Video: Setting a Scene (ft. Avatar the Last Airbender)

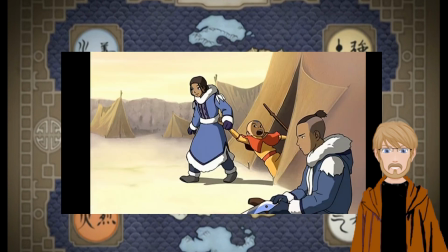[12:11]
Going back to the village to further elaborate on how the show disperses its information,
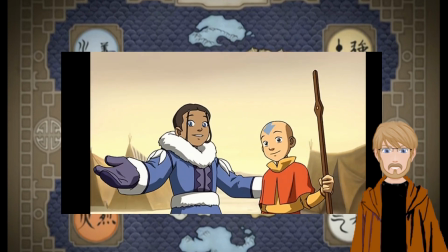[12:16]
if you watch closely, you'll notice that there's not a single adult male in the entire village.
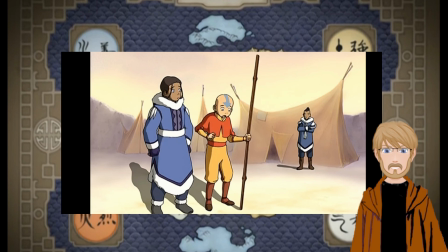[12:21]
This is explained in a future episode when it's revealed that all the men left to fight the Fire Nation,
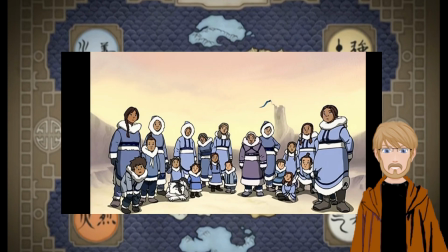[12:26]
but that demonstrates how the writers world build by showing you something before they explain why it's important.
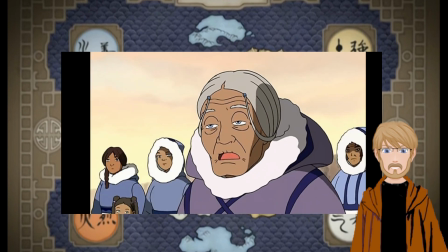[12:34]
There's quite a bit more I could say about this village, but I'm going to touch on quite a few of these points later on in this video.
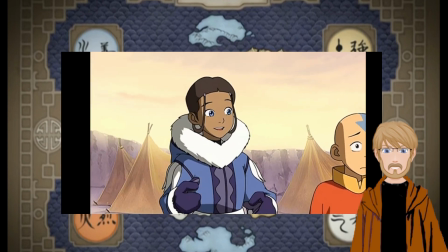[12:40]
So now I'm going to move on to talk about the next setting.
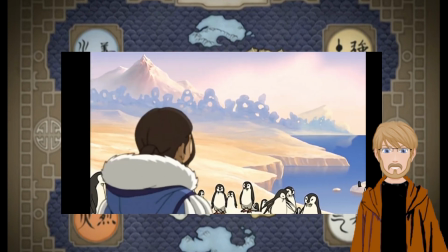[12:45]
Our fourth setting in the first episode of Avatar the Last Airbender is the area with the penguins.
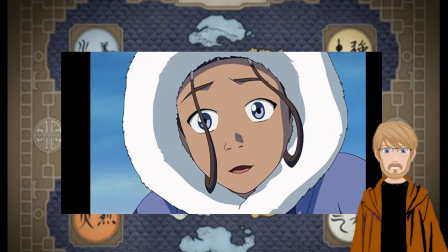[12:49]
Now, admittedly, it is a pretty minor location and we don't spend very much time here, but even so, I believe that's worth covering in this video for a couple of reasons.
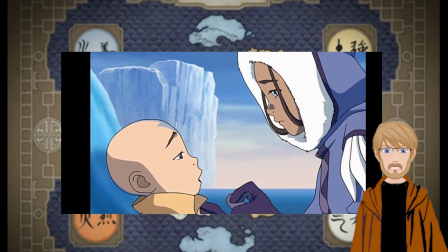[12:57]
The first reason is the penguins themselves. Earlier in the episode, Katara frees Aang from the ice he had spent the past 100 years in.
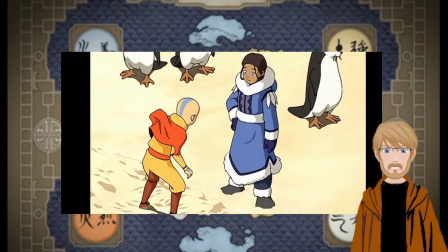[13:04]
Shortly after that, they have the first interaction where Aang asks her to go penguin sledding with him.
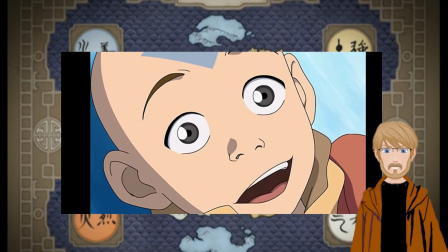[13:09]
The concept of penguin sledding is goofy, but it serves to both demonstrate Aang's childlike innocence and add a unique charm to the show.
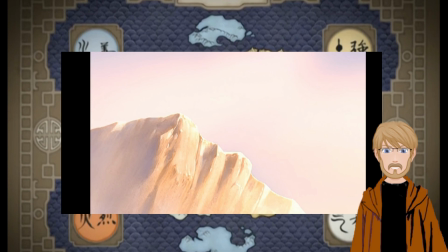[13:16]
The setup of Aang's question is paid off when he and Katara find the colony of penguins and they go sledding.
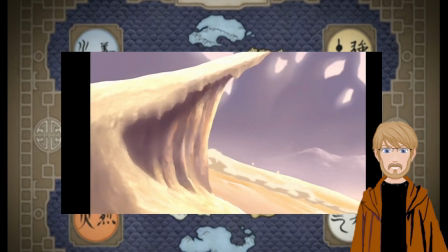[13:21]
In addition to that, the show's attempt at creating a unique charm is validated and further reinforced when we see that the penguins have 4 wings.
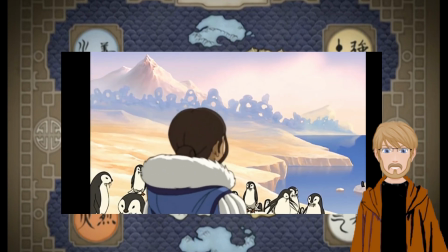[13:28]
Neither Katara or Aang act surprised when they see the 4-winged penguins waddling around, indicating to the audience that this is normal.
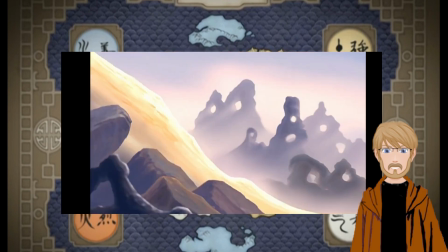[13:36]
This serves as a microcosm for the various other types of wildlife we experience throughout the
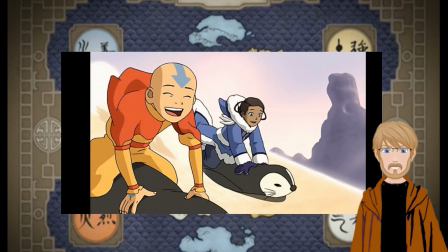[13:40]
show and plants the seed in our minds to expect a certain kind of wackiness moving forward.
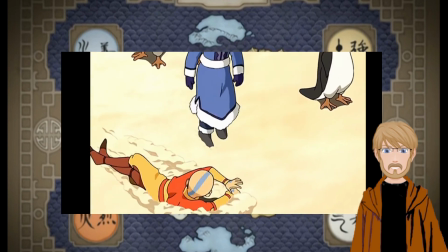[13:45]
The other main reason I wanted to cover this setting is because of its tone and how it changes throughout the scene.
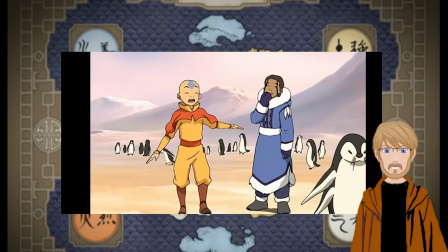[13:50]
From the time the scene starts with Aang finding the initial penguin and chasing after it,
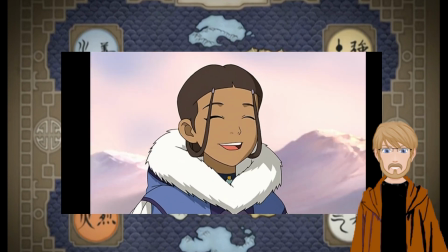[13:54]
to its conclusion when they find the Fire Navy ship in the area, is covered in a soft, soothing light.
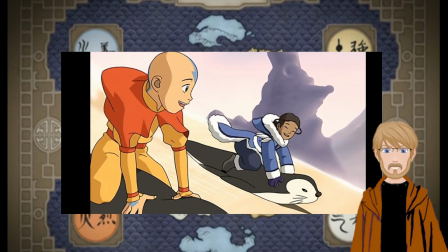[13:59]
The gentle colors used here reflect the safety and comfort our point of view character Katara is feeling, and her actions support the color palette.
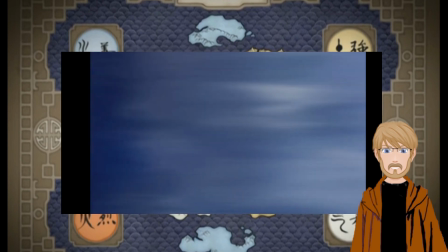[14:07]
However, her demeanor changes when they emerge from the other side of the ice tunnel,
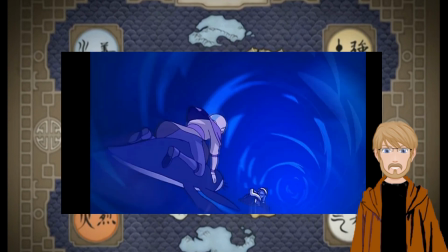[14:11]
and the way the colors darken in the tunnel is a visual indicator of the shift Katara is about to experience.
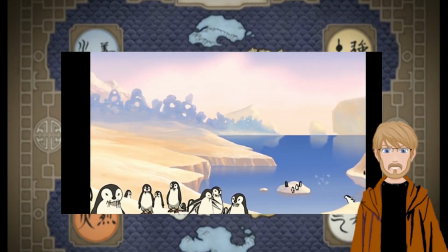[14:17]
While it may seem like this kind of imagery is best suited for visual media,
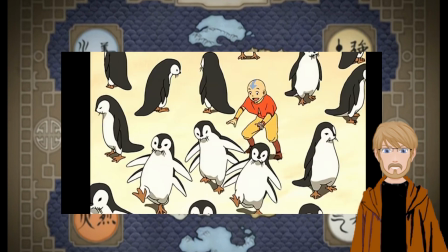[14:20]
I would argue that taking the time to describe the colors that you're setting in your writing can go a long way in establishing the appropriate mood within your audience,
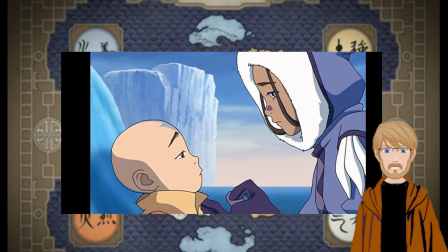[14:28]
so it shouldn't be overlooked. The final setting present in the first episode of Avatar the Last Airbender is the abandoned Fire Navy ship.
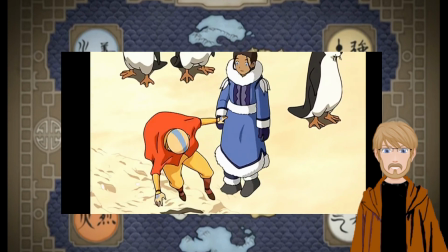[14:37]
Earlier in the video, I mentioned how I personally do not really like it when shows do a point of view swap mid-episode,
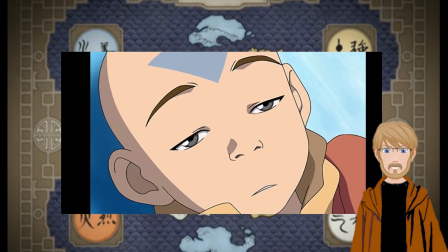[14:42]
but the imagery in this scene is enhanced because of the presence of Zuko sections. What do
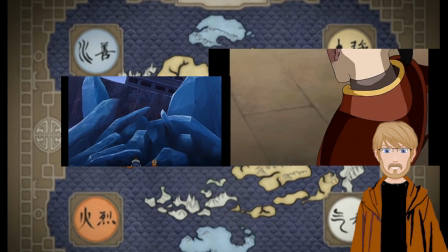[14:47]
I mean by this? Well, it's pretty simple. I feel that the writers convey quite a bit of information to us if we take the time to compare and contrast the two Fire Navy ships.
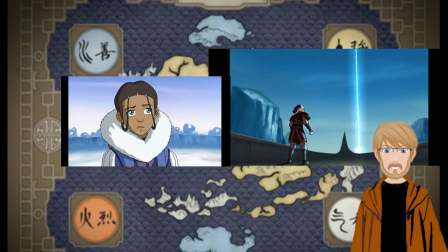[14:56]
The first piece of information we can glean by comparing the two is that Zuko's ship has a sleeker design and looks a touch more modern.
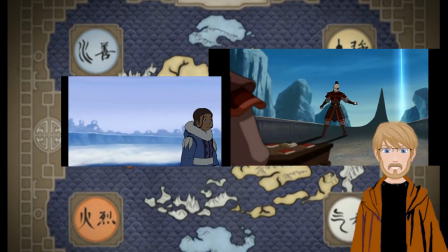[15:02]
In addition, the abandoned Fire Navy ship is stuck in the ice while Zuko's ship is sailing unimpeded through the ocean.
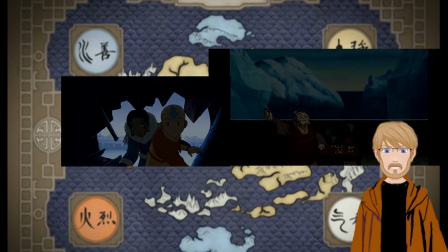[15:08]
To me, this contrasting imagery can be representative of the past and the future. But going back to Katara, since she is our POV character,
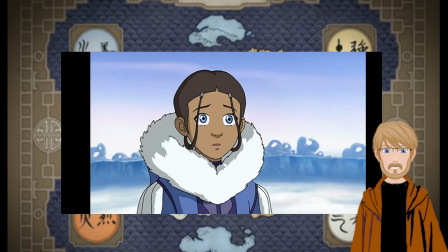[15:16]
this setting does a great job at providing her with a sensible reason to show us additional layers to her personality.
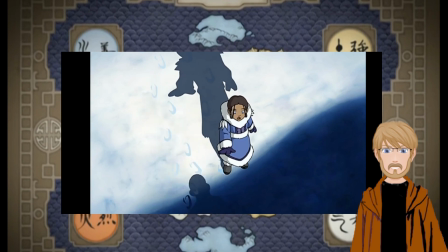[15:22]
I know I've been talking a lot about Katara and Zuko's personality so far,
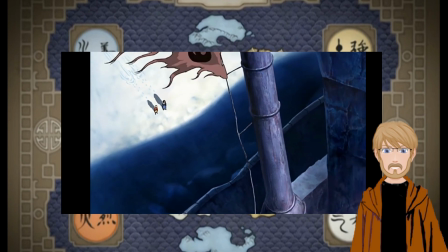[15:26]
and while that may seem odd in a video about how to introduce your world and your own stories, I believe they go hand in hand.
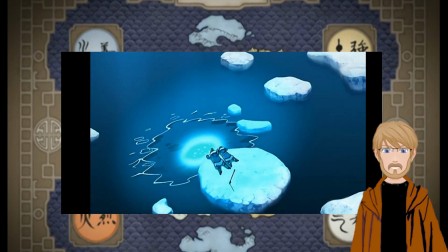[15:32]
The first pages and chapters of a story are the most important because they have the responsibility of
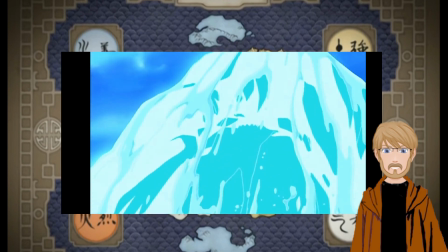[15:37]
capturing your audience's attention enough to convince them to continue investing in your story. Because of that, your introduction to your world has many goals to accomplish.
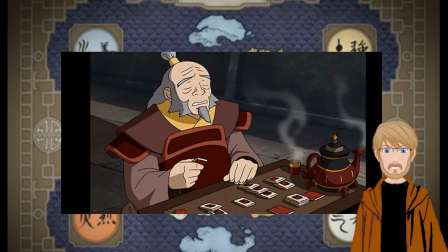[15:46]
Your world needs to be interesting enough to intrigue your audience, and your primary characters need to be compelling enough to make your audience at least curious about them.
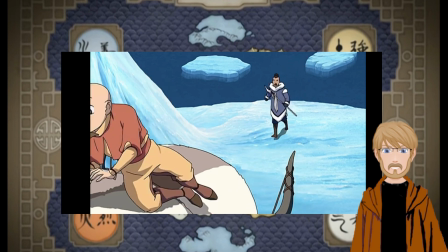[15:54]
To me, the most effective stories I've read or watched accomplish these goals by committing to presenting the world and its problems through the lens of a well thought out point of view character.
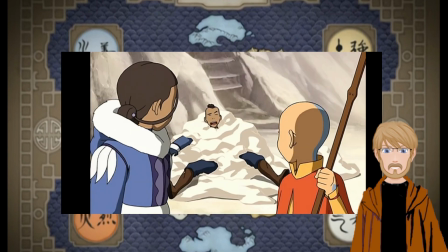[16:03]
And that is why I keep mentioning Katara and Zuko, what Katara and Zuko are experiencing in each of these settings.
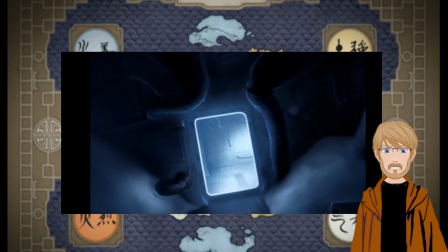[16:09]
As for the change Katara experiences in this part of the episode, it's simple but significant.
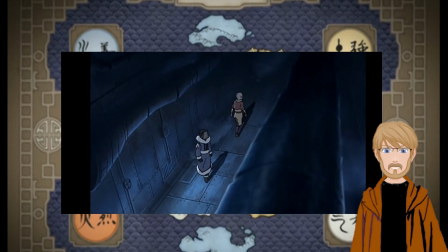[16:14]
While various characters have mentioned the war throughout the episode, this is the first time we get a taste of how real the war really is.